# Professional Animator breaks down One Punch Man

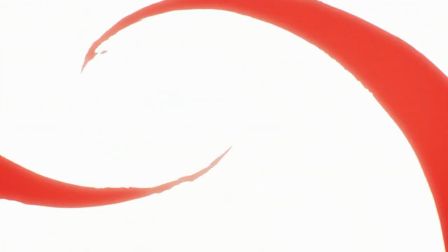992s
I'm not an expert on anime effects, But the general idea is that the flashes are usually white black or red They delineate where the attack is
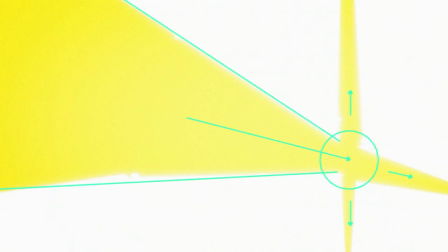999s
coming from where it's going to the place it hits and the force it expels It's cool that in this impact they don't even show them flying into
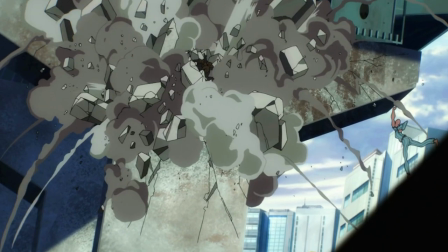1006s
the concrete They just show an effect of where they came from the concrete breaks even more at the end for extra impact Onto this scene where
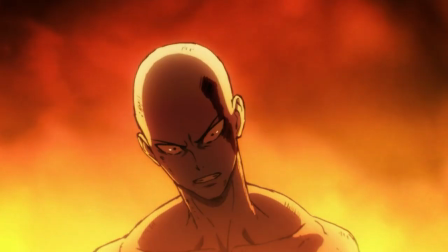1014s
Satama is slowly walking towards the camera the monster reacting and Satama saying some words and pouring his heart out The walking shot is great.
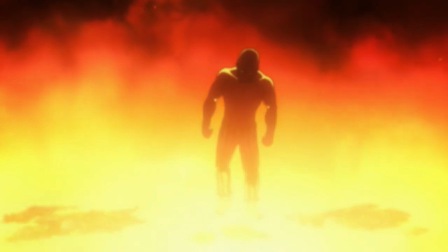1021s
It really shows that Satama is having trouble moving through the burning debris. It also shows his determination and it's a nice build up to the next shots.
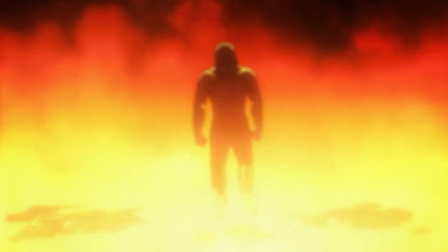1029s
The stickiness is done by moving him very slowly and shifting his entire weight on one leg when he takes a step.
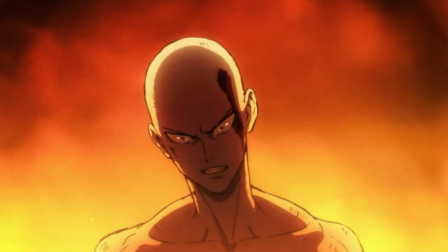1035s
If he didn't correct his center of gravity like this, he would fall down. What's great here is that he contracts his upper body and his head close together to build up energy.
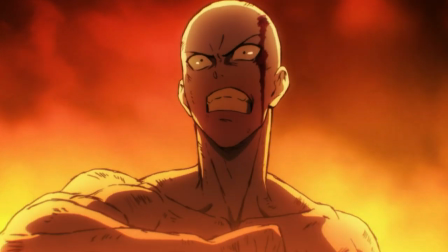1042s
He explodes by throwing his fist against his chest. The impact is fast, but good.
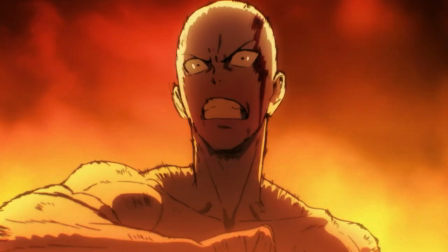1047s
You see the left side of his body getting pushed back first because that's the place he pounded then the very next frame His right side follows
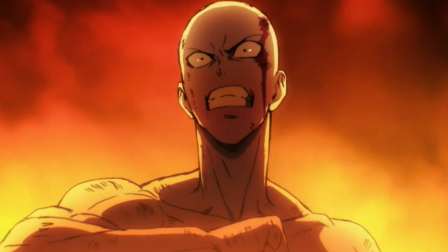1053s
because of the leftover energy I really like it in anime when they animate a shot where their head moves up and down instead of their jaw moving
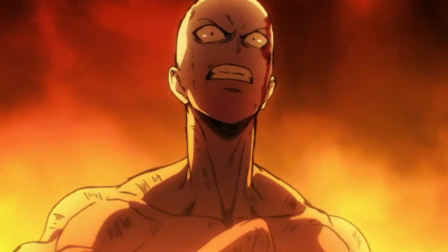1060s
up and down When they talk it makes absolutely no sense and you would only do this if your jaw was stopped by something when you talk
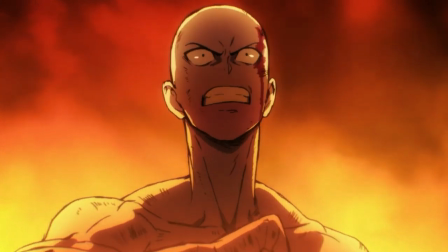1066s
I think this is what they're trying to convey the neck and the body is held so tight that the only part that can move up is the
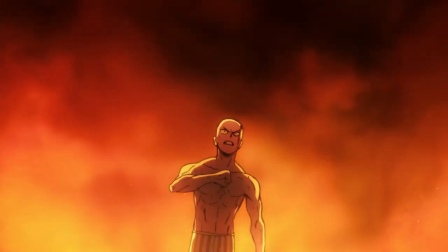1073s
head it makes everything feel more dramatic tight and it has more of an impact now there's a big fight but we're gonna skip it because i talked
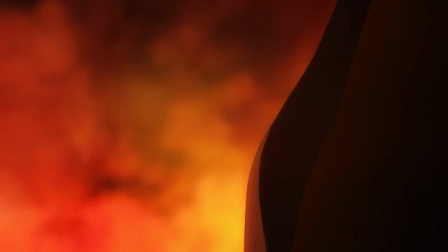1081s
about most of the techniques used here already i'd like to focus on this punch instead it's amazing it's a very simple idea but it's executed very
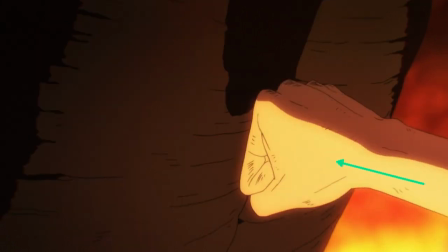1088s
well we have the arm and the fist coming in to punch the stomach the fist reaches the stomach but the arm presses on the fist has nowhere
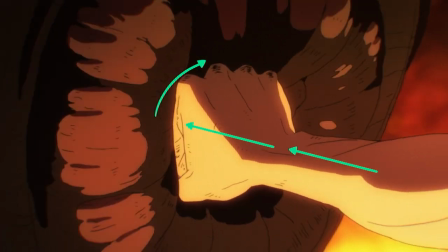1095s
to go except in and up and the arm keeps going forward This makes it feel like the stomach is super hard and the arm almost snaps
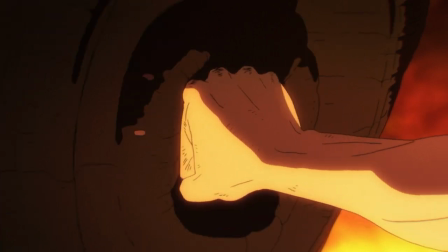1102s
in order to break through it It also does a good job in separating the hand and the arm which makes it feel more organic I want to end the analysis
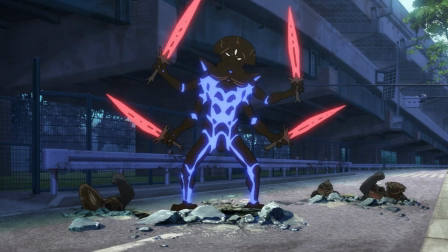1109s
on this final shot We have a monster here swinging his swords around menacingly it uses a lot of things really well Separating body
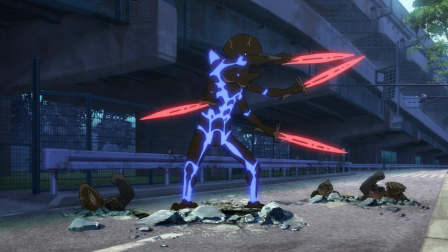1117s
parts from each other using arcs and separating horizontal and vertical movement So he moves his body to the right first then his arms
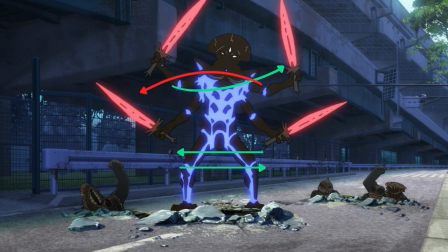1124s
follow then he moves his body to the left and his arms follow that Instead of just going left and right this makes it feel more alive.
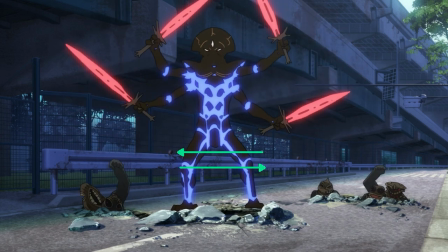1132s
There is a horizontal sway But vertically there's a clear beginning and end point too.
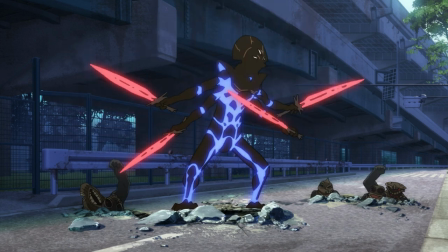1137s
He's not just looping from right to left What's also cool about this shot that it really feels like he has four arms and he can use them
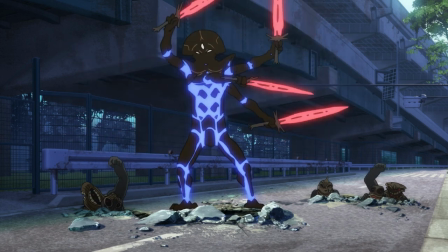1143s
separately Because of the way his arms follow each other instead of them doing the exact same thing at the exact same time It seems like the
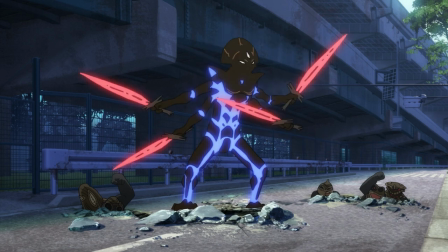1150s
top arm always moves before the bottom arm This might be because the main place the force comes from are shoulders The arms all move
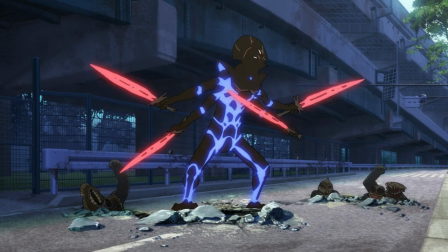1157s
in an arc too just as a cherry on top now the way moves also feels like the swords have some sort of weight to them Because he's not just
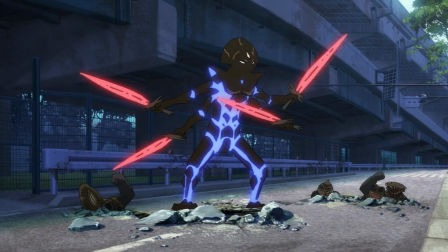1164s
moving them at the same time He's moving his body they're being dragged behind and some of them are even pointing down
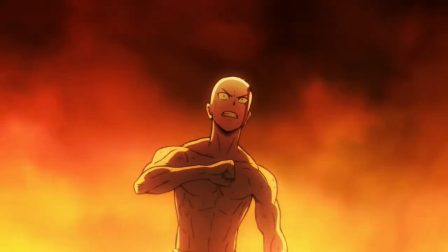1170s
So this is it for the first episode of one punch man if you liked this video Please click on the like button below if you'd like to see more one punch man
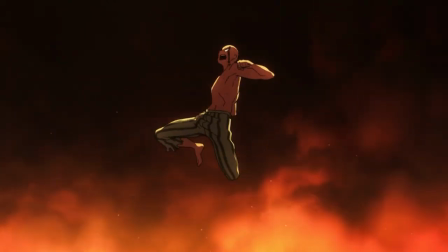1177s
or something else Be sure to leave a comment and for all you striving animators out there I hope this
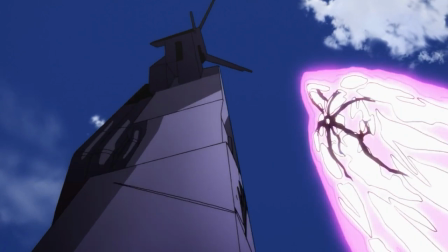1182s
video helped you on your adventure to become the animation hero of your dreams Thanks for watchin',
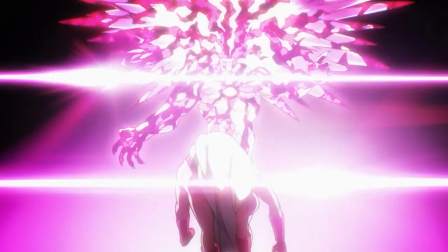1187s
bye-bye!